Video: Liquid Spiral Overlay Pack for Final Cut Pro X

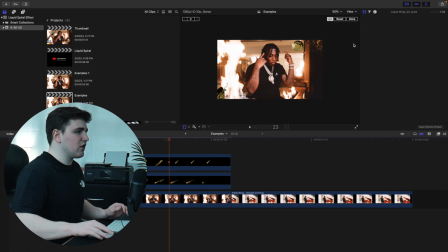4:14 So that's what it's going to look like. So go ahead and click on done. Let's just zoom back.
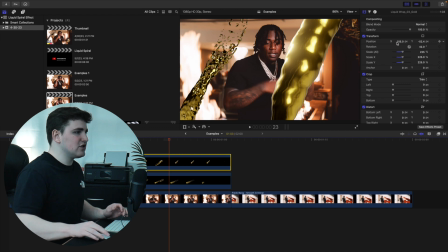4:19 This is just, you know, personal preference. You can go through and basically just adjust the overlays. Again, you don't have to do exactly what I'm doing. I'm just giving you a basic idea. Just going to show you the basic idea of how to use these overlays. I'll give you some cool ideas.
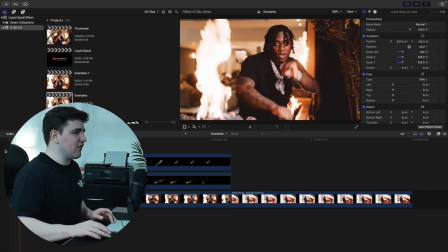4:30 So let's go ahead and play. And then as you can see, I think that looks pretty cool. It's a really cool where they're just kind of flying on the screen. But as you can see, that looks really kind of like cheesy and generic.
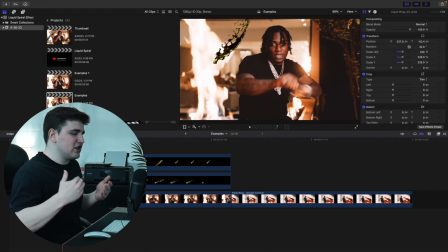4:38 Just that doesn't look very advanced. It just looks like you slapped overlays on top of the clip and then just, you know, went into the next clip.
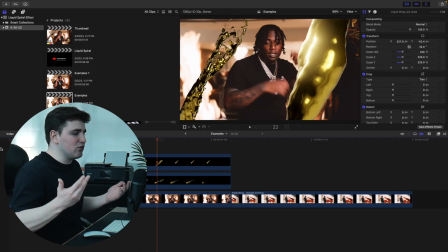4:43 It looks okay, but it just looks, you know, it looks very generic and just, it doesn't look really advanced. So let me show you a couple things you can do to make it look even cooler. So we're going to select on the overlay itself.
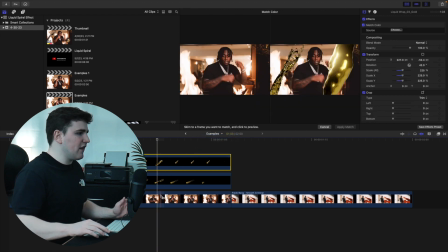4:53 Let's go over here to the color and we're going to click on match color and we're going to select on the actual clip itself. So selecting the clip, as you can see, it's going to do its best to kind of match the color.
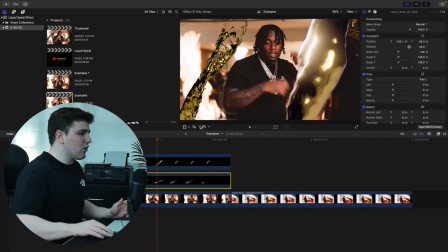5:02 So already that looks a lot better. So we can also do select on this one, go over here and then click on match color, and then select on the actual clip itself.
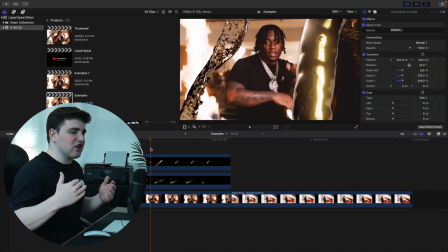5:10 And then as you can see, the colors already look a little more accurate. So as you can see, the colors already look a lot better.
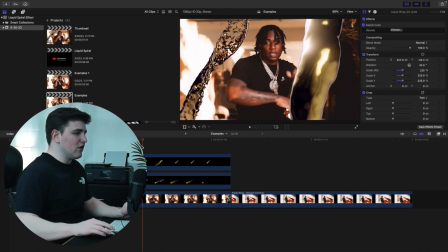5:16 But let me show you another really cool tip you can do to make it look even cooler. So we're going to head over here to the effects panel.
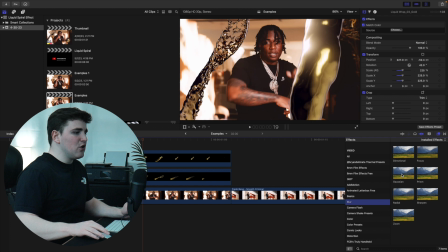5:21 We're going to scroll down until we find blur. So just select on blur, and you want to take the Gaussian blur and place it on top of these different overlays.
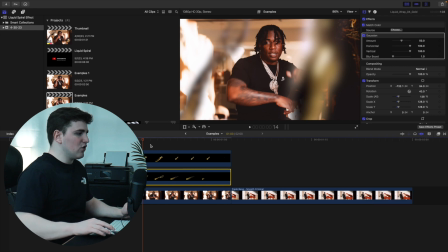5:29 As you can see, it's just going to add a little bit of blur to it and make it look even cooler. So we'll go and select on this one, and let's figure out which one this one.
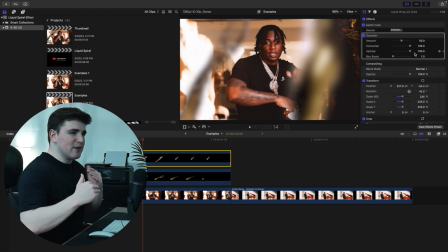5:35 So this is this one. So we're going to probably have this one. It's going to be a little bit closer to the screen, so therefore it'll be a little more blurry.
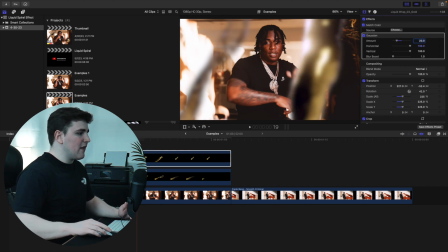5:40 So click on the amount, and let's change the amount to like something like 22. And let's select on this one, and we'll change the amount to something like 10.
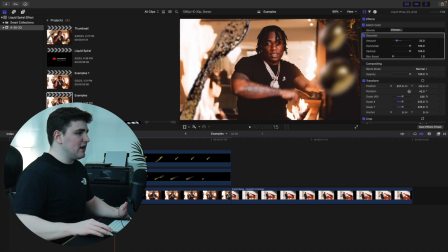5:48 So as you can see, already that looks a lot better. So it looks like these are the really cool like 3D elements floating in front of the screen, and you add some really cool Gaussian blur just to add a little bit of depth.
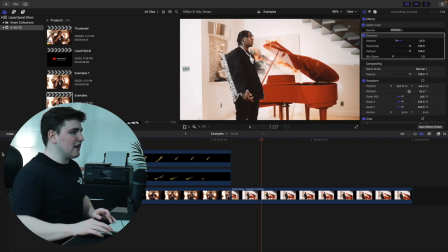5:57 So we go ahead and play the video. As you can see, you just added a little bit of depth, and therefore that just looks a little cooler.
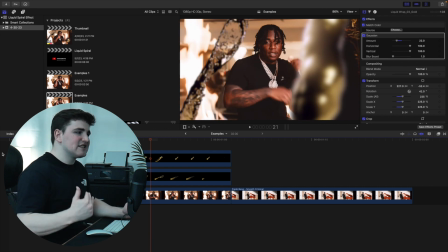6:03 So just those simple things, matching the color, adding some Gaussian blur, are just gonna help sell the effect. And again, these effects are only gonna work on certain clips. You don't wanna just slap them onto, like, let's say a nature, like a video clip shot in the forest. It's gonna make no sense. So obviously, you know, think ahead when you're shooting the video, you know, certain overlays work with certain clips,
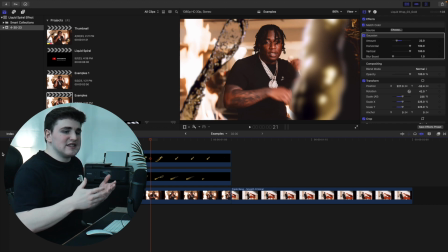6:21 but just these simple little things. And of course, you can take these same steps to using different overlays, you know, matching the colors, adding some Gaussian blur. Just these tiny, small little things can really help sell the effect and make it look like you didn't just slap an overlay onto a clip and then moved on. Just take your time, and adding these little extra things can just help overall sell the effect and make it look a lot better.
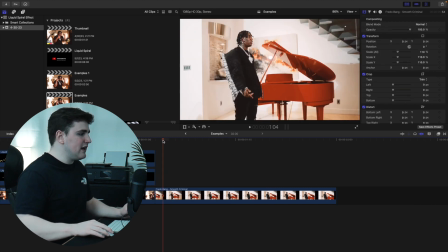6:40 The next effect I'm gonna go over is this really cool like liquid spiral effect. So what we're gonna do is we're gonna go to the beginning of this clip right here, selecting the clip, and let's scroll down until we find tracker. So click on the plus icon, and all we're gonna do is we're basically gonna track his nose. So we're just gonna basically adjust the tracker.
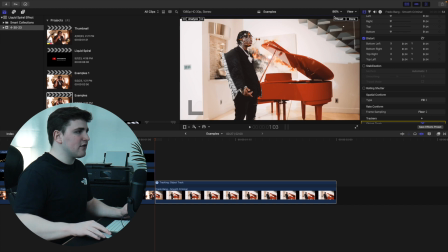6:54 You probably wanna make sure you're at the beginning of the actual clip itself. Let's zoom into something, let's say like 400%.
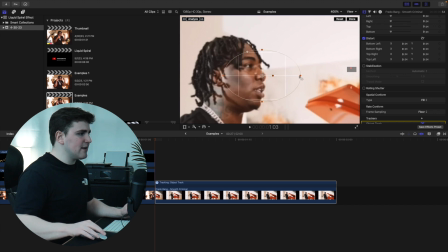7:00 And we're simply gonna place the tip, the middle of the tracker onto the tip of his nose, and just decrease it a little bit, or just kind of adjust the settings. You want to give Final Cut a little bit of leeway when you're tracking. So let's say the tip of his nose, and let's click on analyze.
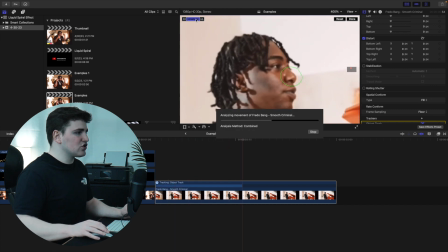7:12 You'll see a green circle to basically identify where it's tracking. As you can see, it's tracking onto his nose.
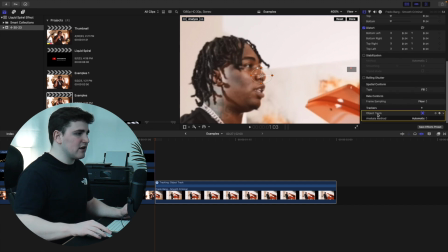7:18 So there we go. Now we can go ahead and head over here to the object track, double click it, and we'll just name it face. It's probably good to just name it, just so, you know, if you have a lot of trackers, you don't, you know, lose track of the, you know, the different trackers. It's just a nice way of keeping stuff organized.
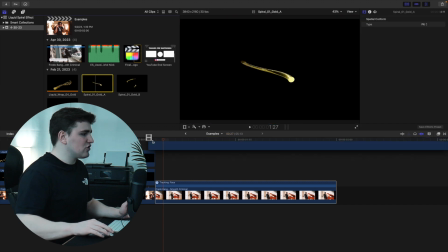7:32 So let's head over here to liquid spiral gold A. So you want to make sure you're having they should have an A and a B, so that's for the front and back.
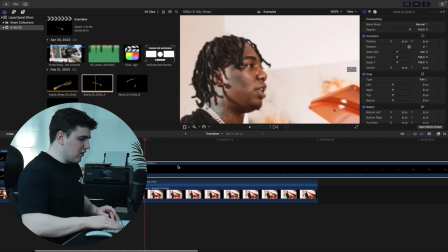7:40 So what we're going to do is we're going to minus out the screen, and then all we're going to do is let's go ahead and just kind of bring up Command R. We're just going to bring up the retiming tool.
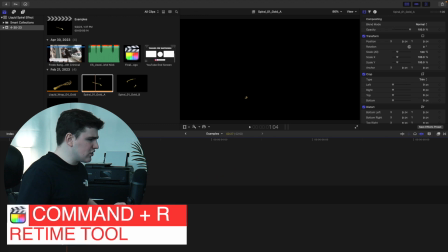7:49 I think this is like 485%, so there we go.
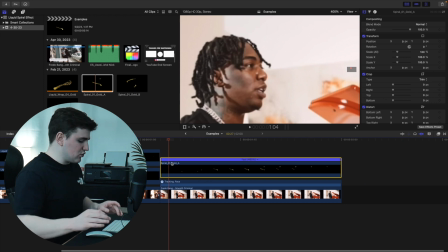7:52 All we did was you just sped it up, therefore it's the duration of the actual clip, and then we'll go ahead and click on Command R and just decrease it. Now we're going to go to the beginning of the clip right here, head to the transform tool, go to this tracker icon, go to tracker, and then select on face.
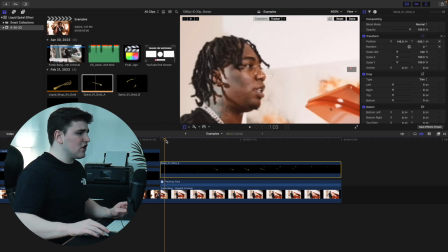8:07 So there we go. Basically, now you just linked up the tracker. So now it's basically going to be tracked to the actual like person.
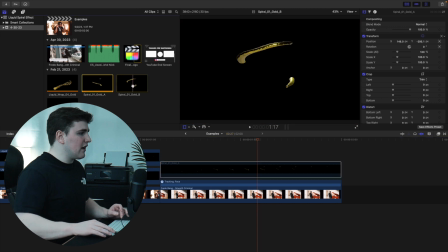8:13 So we go ahead and disable the clip. Let's take on spiral B, place it on top of the clip.
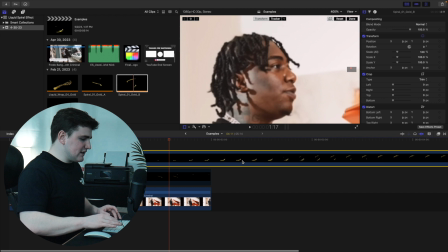8:20 Let's minus that a little bit.